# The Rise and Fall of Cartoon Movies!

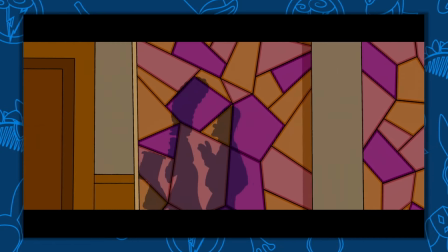It had the seemingly impossible task of adapting one of the longest running and most beloved
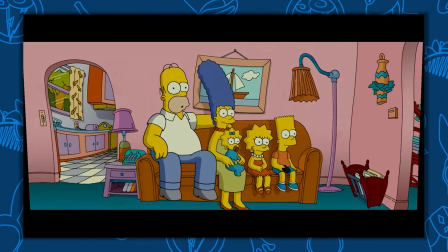animated series ever put to screen that to many people had run out of steam by this point,
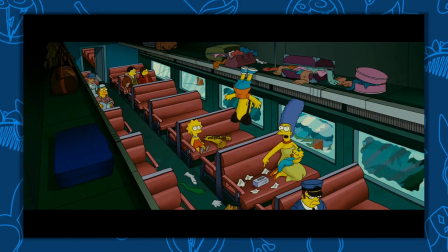yet it excels in nearly every facet.
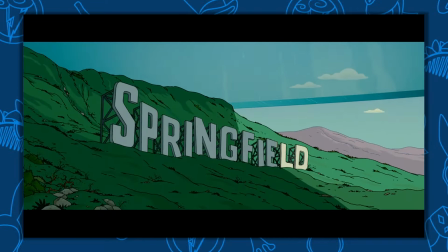When Springfield's pollution reaches a crisis level thanks to Homer, the government seals the town away in a dome as the Simpsons are able to escape,
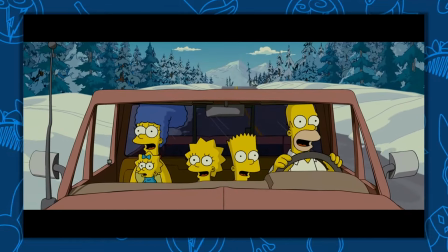but are now fugitives, as they flee to Alaska to build a new life.
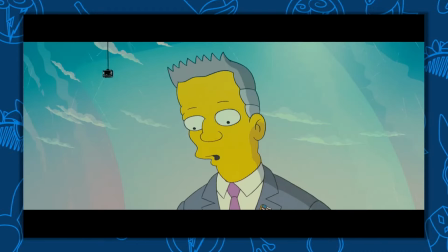But when they learn Springfield is set to be destroyed, the family must return and put an end to the villainous Russ Cargill in order to save their home. What I find so genius about The Simpsons movie is how it uses the longer runtime to expand on conventions you'd expect from a typical episode.
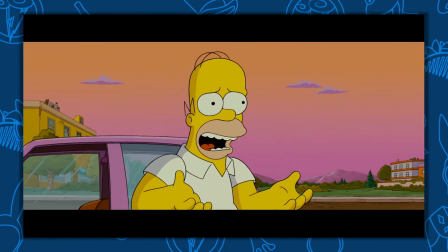For a lot of the movie, Homer is genuinely an awful person,
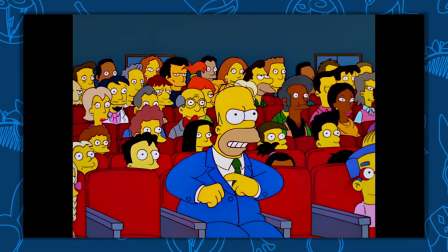which to many people had become a rather persistent issue with the series, coining the term jerk-ass Homer, which the movie decides to unpack.
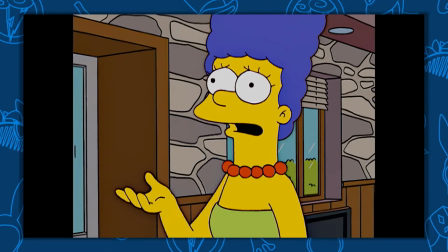In the context of a 22 minute episodic sitcom,
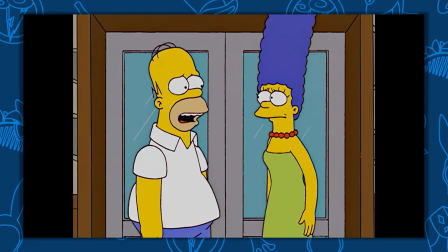these sorts of stories are hampered by quick and easy resolutions in order to restore the status quo.
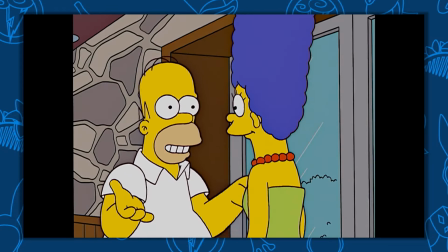Homer can do unforgivable things, and it doesn't matter, because him and Marge have to stay together, which the movie is aware of.
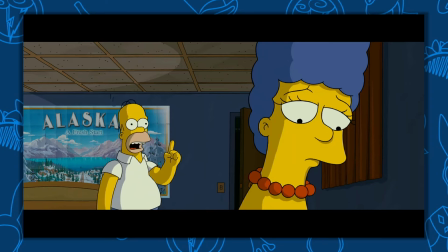Marge, in every marriage you get one chance to say, I need you to do this with me.
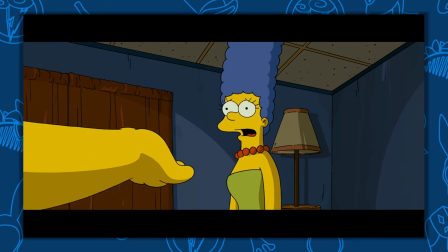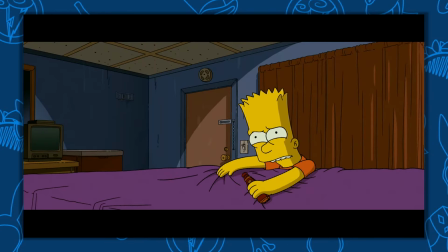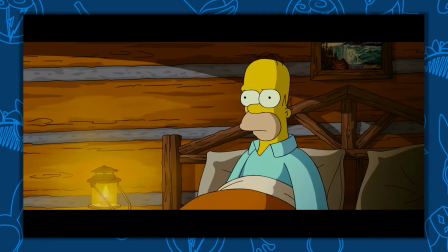Then when they learn of Springfield's imminent destruction and Homer refuses to help,
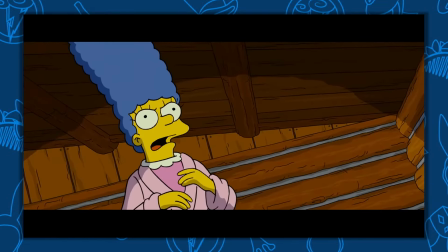that is the tipping point the film has been building up to, which is when Marge leaves him.
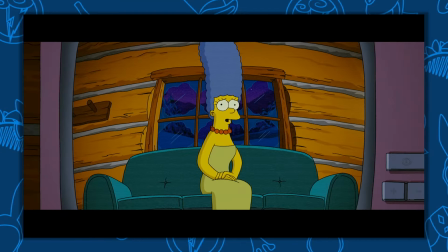And man, this scene is so masterfully done. Julie Kavner gives such a heart-wrenching performance, The way she trails off and struggles to get out her words, it's so visceral and really sells the idea that this is the end for them.
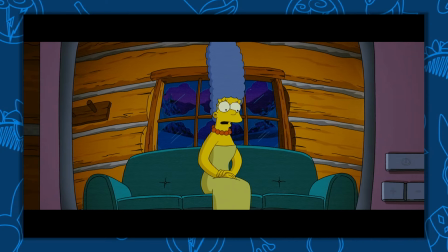Lately, what's keeping us together is my ability to overlook everything you do. And I overlook these things because... Because? Well, that's the thing. I just don't know how to finish that sentence anymore.
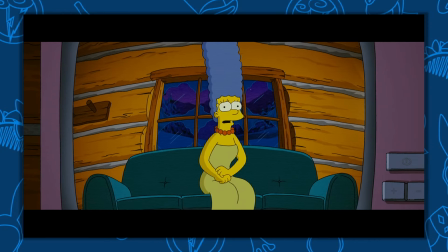Then, to twist the knife a little more, the reveal that she taped over their wedding video before cutting to the ceremony as we see Homer's reflection in the screen,
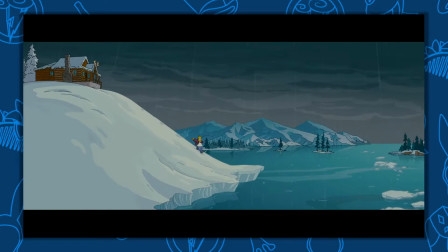watching it dawn on him that he's lost everything.
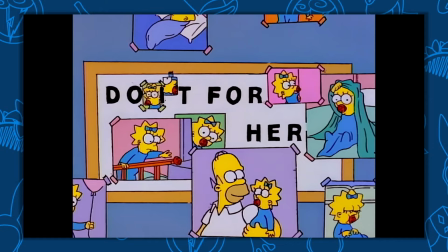The Simpsons were famous in the 90s for how they could tug at your heartstrings because of how invested you felt in this family,
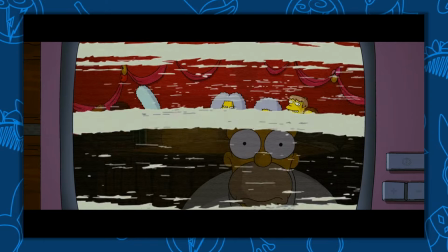but this scene is on a whole other level because of how much weight has been put behind it.
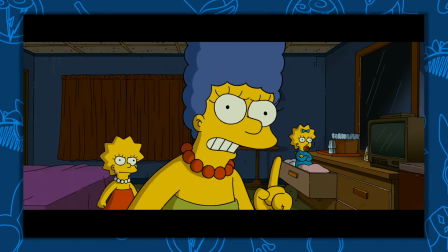Watching Marge's frustration and eventual exhaustion with Homer's antics throughout the entire narrative until she reaches her breaking point.
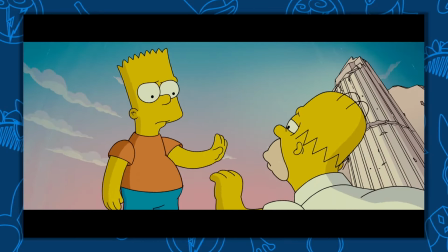The film doesn't hand Homer forgiveness from his family, you see him go through hell and back to earn it.
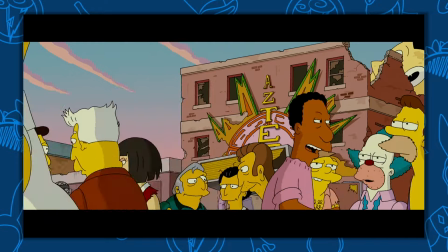So when him and Marge do finally reunite at the end, it is such a satisfying and beautiful moment.
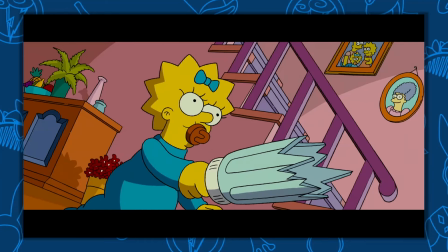Visually, it's no slouch, and easily the best these characters have ever looked with some moments of amazing character animation.
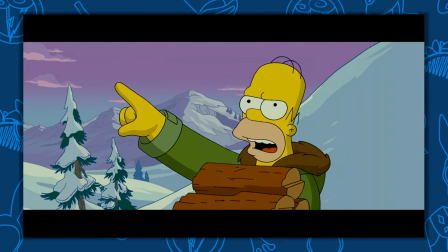Though there are other occasions where it doesn't really feel like that much of a step up from the series, with the big exception being crowd shots.
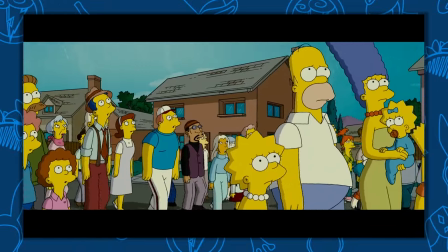Every scene set in Springfield is filled with recognisable and sometimes obscure faces that will no doubt delight
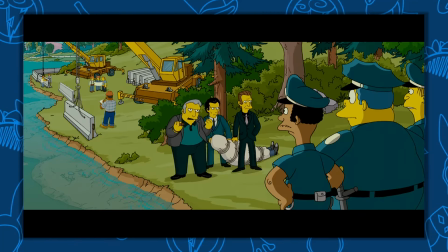diehard fans. and the film does take time to give many of the show's iconic secondary characters a moment in the spotlight.
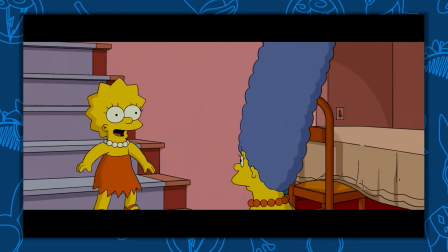But the focus is on the family, even if sometimes the film struggles to give them all a purpose.
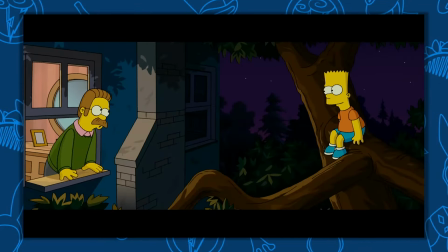Bart's storyline is another highlight, in which he forms a bond with Flanders and starts viewing him as a father figure,
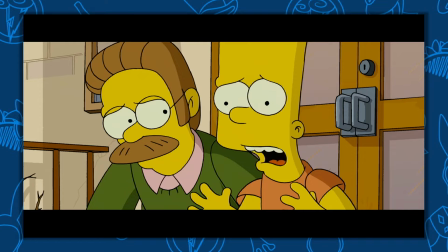allowing him to see the many ways in which Homer falls short as a parent, brilliantly linking back in with Homer and Marge's story.